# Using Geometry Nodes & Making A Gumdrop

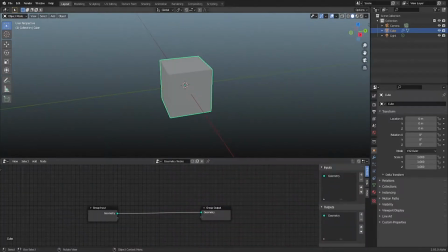Hi, so this is a video about geometry nodes.
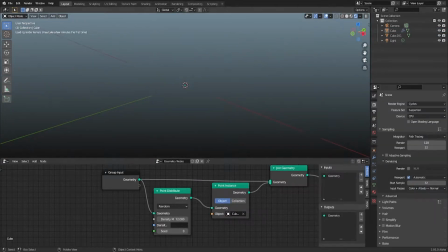They're kind of a new feature, at least they're new for me, but yeah, you can do some pretty cool things with them,
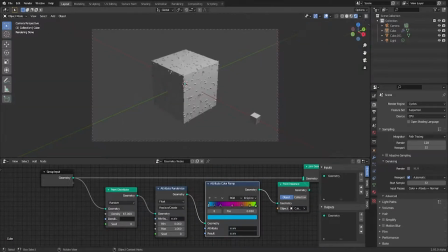like you're seeing now, and make some cool abstract art pieces.
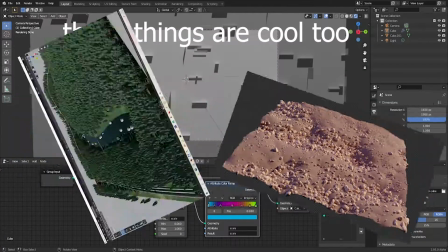It doesn't look that cool now, but I guess it looked cool when I was making it.
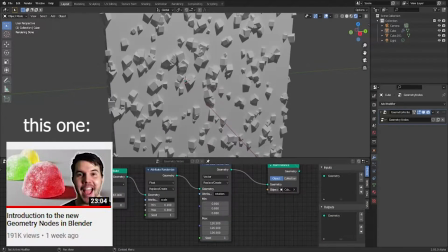But yeah, now I'm just following the Blender Guru tutorial on gumdrops and trying to make a gumdrop in Blender.
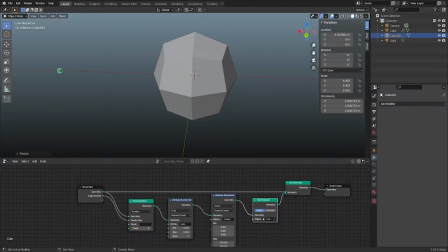And geometry nodes allows you to use particles as
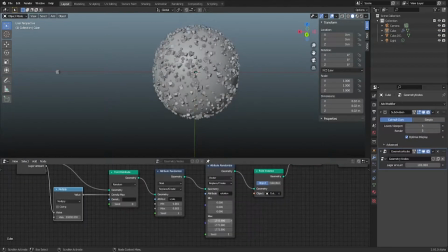nodes and control their scale and rotation.
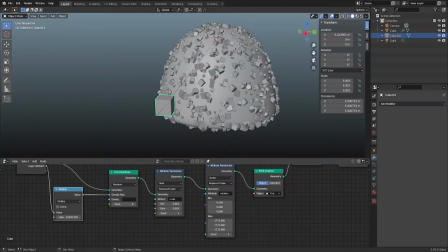So now I'm just modeling a gumdrop and adding different sugar crystals.
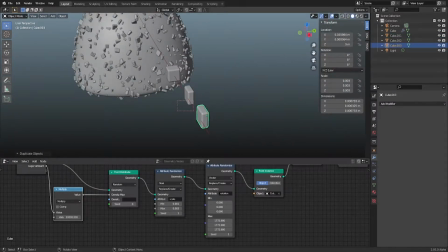So making a thin sugar crystal and then a clump, like in the Blender Guru tutorial.
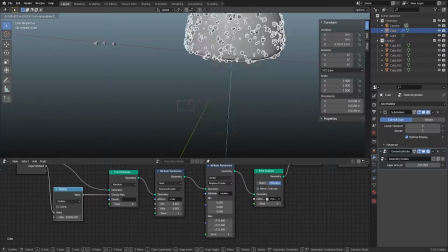And then just adding a plane, light and camera, positioning the camera,
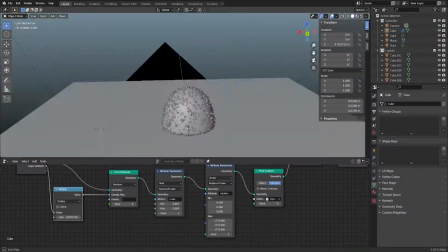and making sure the crystals and the gummy is positioned correctly on the plane.
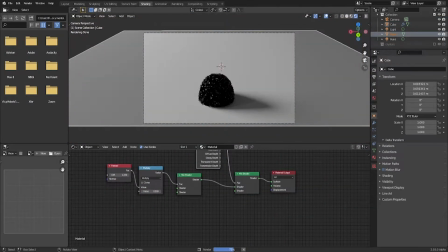Then after that I made the sugar material, just copied that from Blender Guru, and the gummy material, which I also copied from Blender Guru,
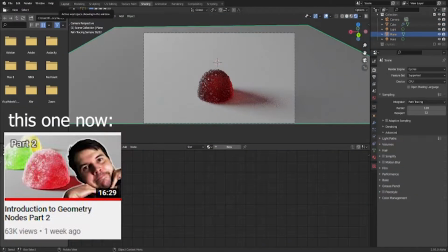which looked very cool actually.
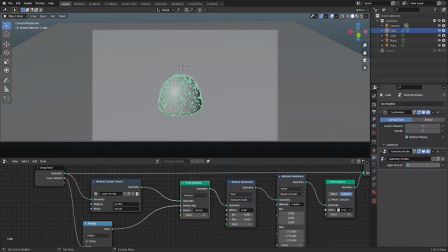And then I did some patterns to make sure that the gummy sugar crystals look more
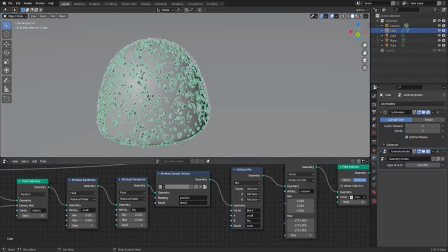randomized and don't just look like they've been perfectly generated, and I guess look more realistic.
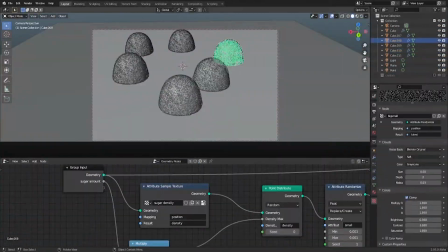I had to edit them on individual gummies and then played with the depth of field,
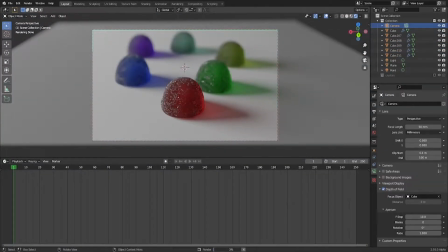and I think I decided to go with no depth of field for the final video as it looked much better without the depth of field and made more sense for it to not have depth of field because
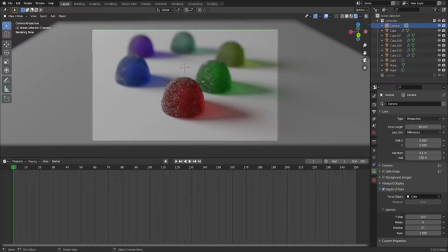all of them were the same gummies, just different colors. Then I went into Ableton and tried to find a
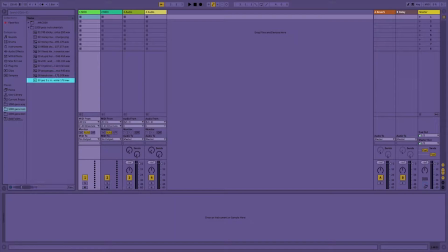instrumental to use for the animation I was making,
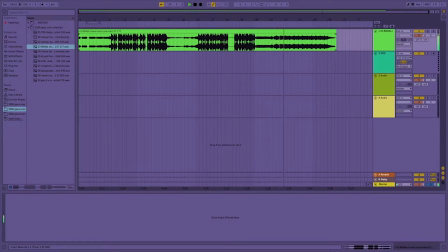and I think I got the 808 dB cloud from Gex and got the little start bit for the instrumental and just used that,
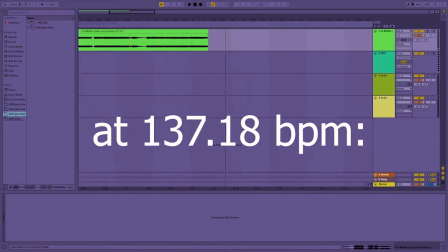and also played around with the BPM because BPM really does change the sound of anything really. I think this was
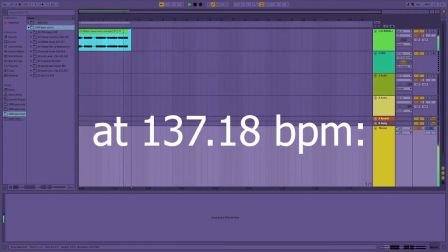170-ish BPM, but at the start it was 120 and it sounded much slower and just completely different, to be honest.
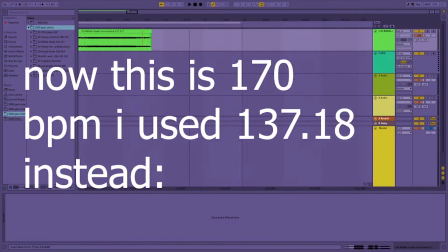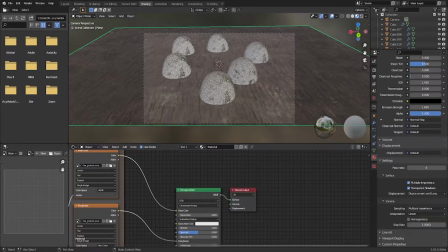After I did the instrumental stuff, I wanted to animate the plane so it changes
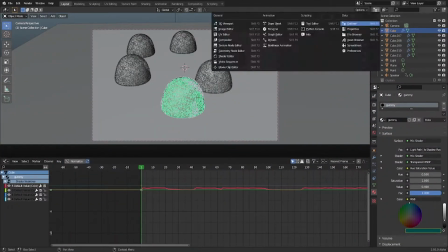material in reaction to the audio, but I don't think the changing of materials can be animated in Blender just yet.
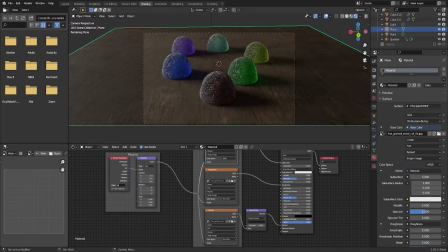So I had to individually make new planes,
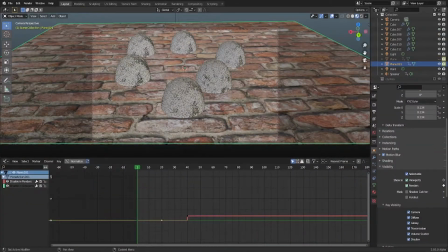make new materials onto those planes, and then animate the visibility of those planes.
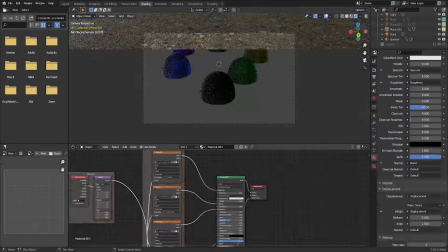Every 20 frames the material changes. And then I also made the starting gummy, so the first gummy,
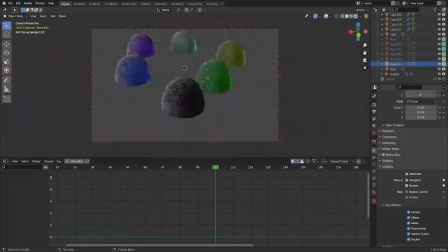react to the audio by just baking the sounds to the F curves,
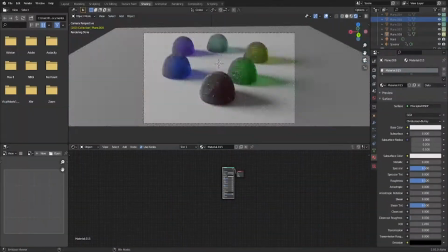and it kind of changed from a darky red to a more bright red.
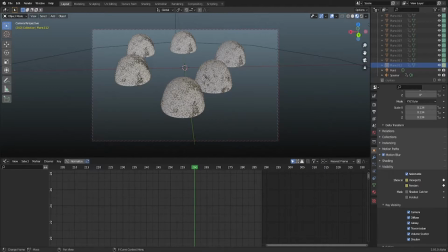And yeah, then I rendered it, and it took 24 hours to render, but I don't think it did.
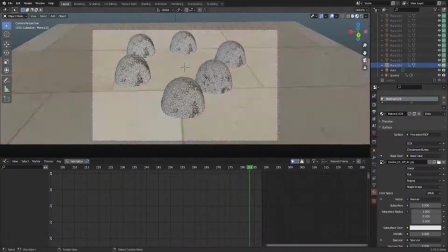I think it took me 2 nights to render, which is what, like 18 hours?
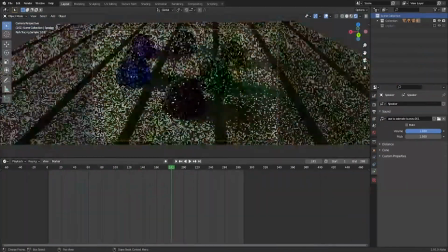So quite long, but I guess not that long. It was quite a long animation, so I guess that's what you expect.
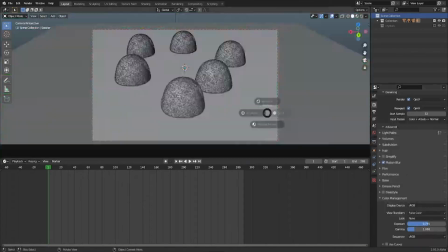But yeah, here's the animation that you've been waiting for, maybe, hopefully. Yeah, here it is.